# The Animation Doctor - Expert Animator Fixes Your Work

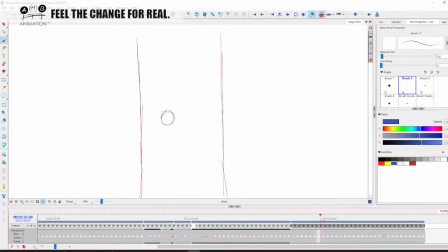[111:03]
So it's like, there, you see, you immediately slow it down. And you can put whatever personality you want in this thing,
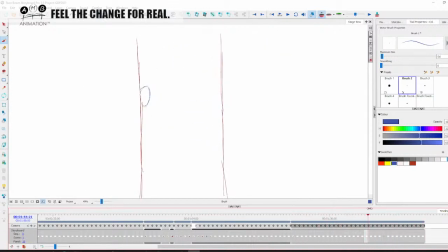[111:18]
depending on your arcing, your slowing in and slowing out, and your timing, right? So here again, right? Here, between here and here, you might say to yourself, well,
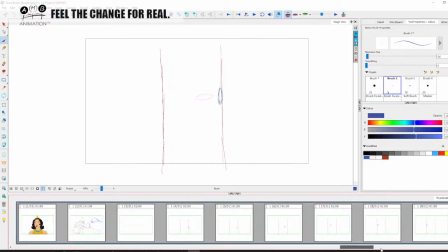[111:35]
I like it, but I feel, now I've got to be able to find that pose, right? I feel that I want to feel the impact of this side a little bit more, right?
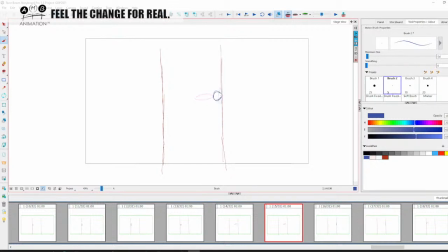[111:49]
So that we can do, right? Now notice the shape of the squash and stretch that I'm adding in here, right? Notice the shape, right? So we go here like this. Now we're gonna slow into this guy even more, right?
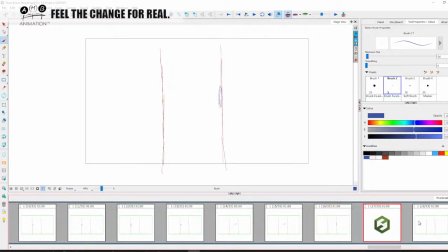[112:08]
But we're not gonna slow out because we want it. Actually, we will need one, right? We will need one.
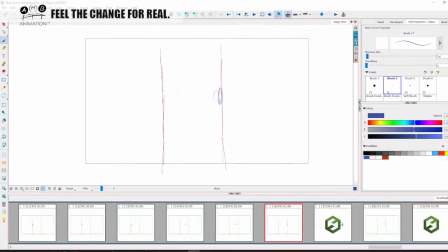[112:25]
Right. It'll be like this. That's it, right? So now let's see.
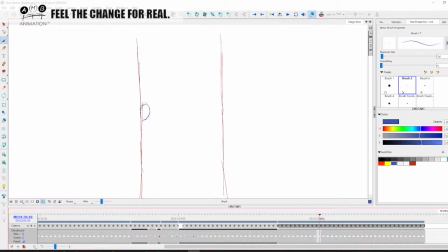[112:35]
So here you'll see the effect. Can you see the effects it's now having as we're going in, changing the speed of that? You can see him sticking to the wall, doing all kinds of things.
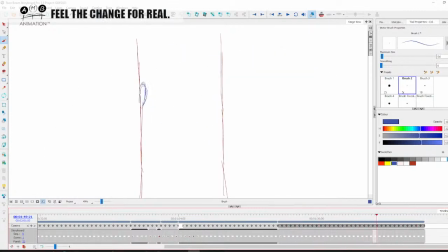[112:53]
So it's very important that for you to be able to do any kind of effect,
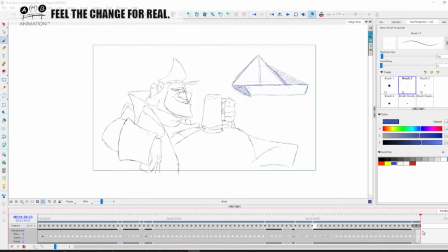[113:04]
whatever it is, you're going to have to understand timing, slowing in and slowing out, and arcing.
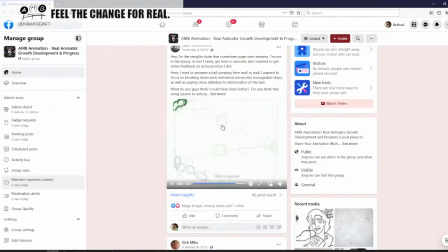[113:14]
Super, super important stuff that's going to take you beyond this just simple basic movement. And it'll start giving you texture and weight, right?
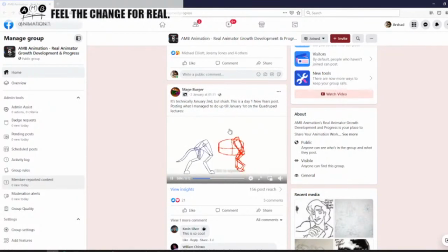[113:29]
Mage Burger, I love pointing out that this guy is only 18 years old. He never stops to make me turn my head. He hasn't given a YouTube link to this, so he's just showing off, you know.
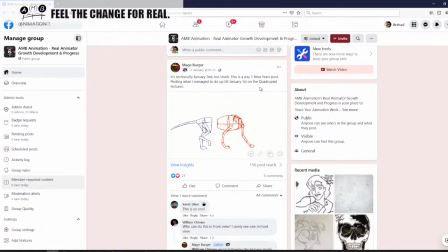[113:41]
It's technically January the 2nd, but shush, this day is one New Year's posting I managed. So he started his quadruped lectures in the intermediate archive. Be mindful of the rear leg. It's going too, pointing too sky high. I don't have the slowdown.
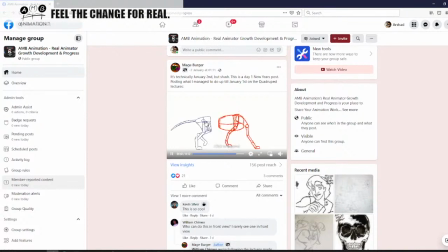[114:01]
You put it as a Facebook video. I can't frame by frame it. It's very nice, Mage.
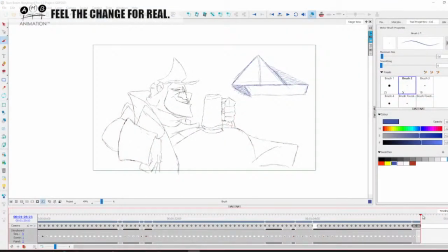[114:07]
You're clearly watching the video and learning. But just be mindful. I'm noticing this pelvis region of the leg. Just this Ed 209 style. You won't know what Ed 209 is. You're too young.
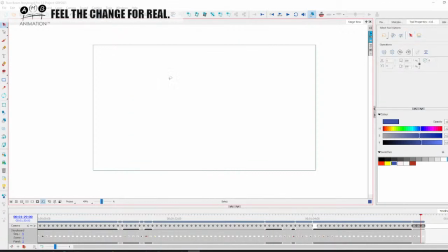[114:24]
Pointing too sky high, I can see that you may have some issues in that there.
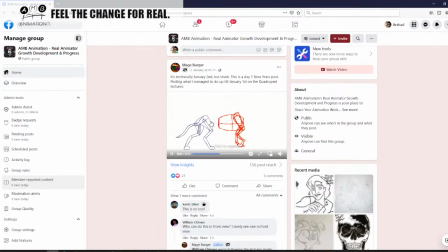[114:32]
Taking the anatomy out of the walk a little bit. But what I like is you're trying to get anatomy in the walk, That's what separates real animator training people from other alternate courses. You're learning the anatomy of the walk, but there's an error on that one.
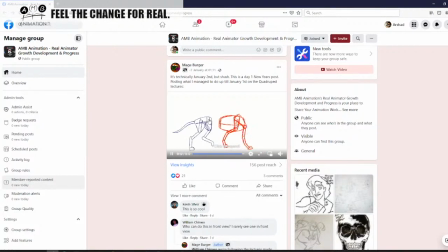[114:51]
To get that perspective, you're pointing too high in there.
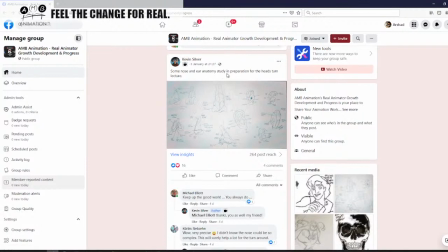[114:59]
Kevin Silver, some nose ear study in preparation for the head turns.
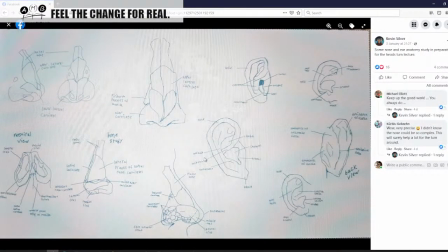[115:04]
I'm glad that you're doing this. You just keep doing it, okay? As I said, it's like the weightlifting analogy. Just keep doing it, Kevin.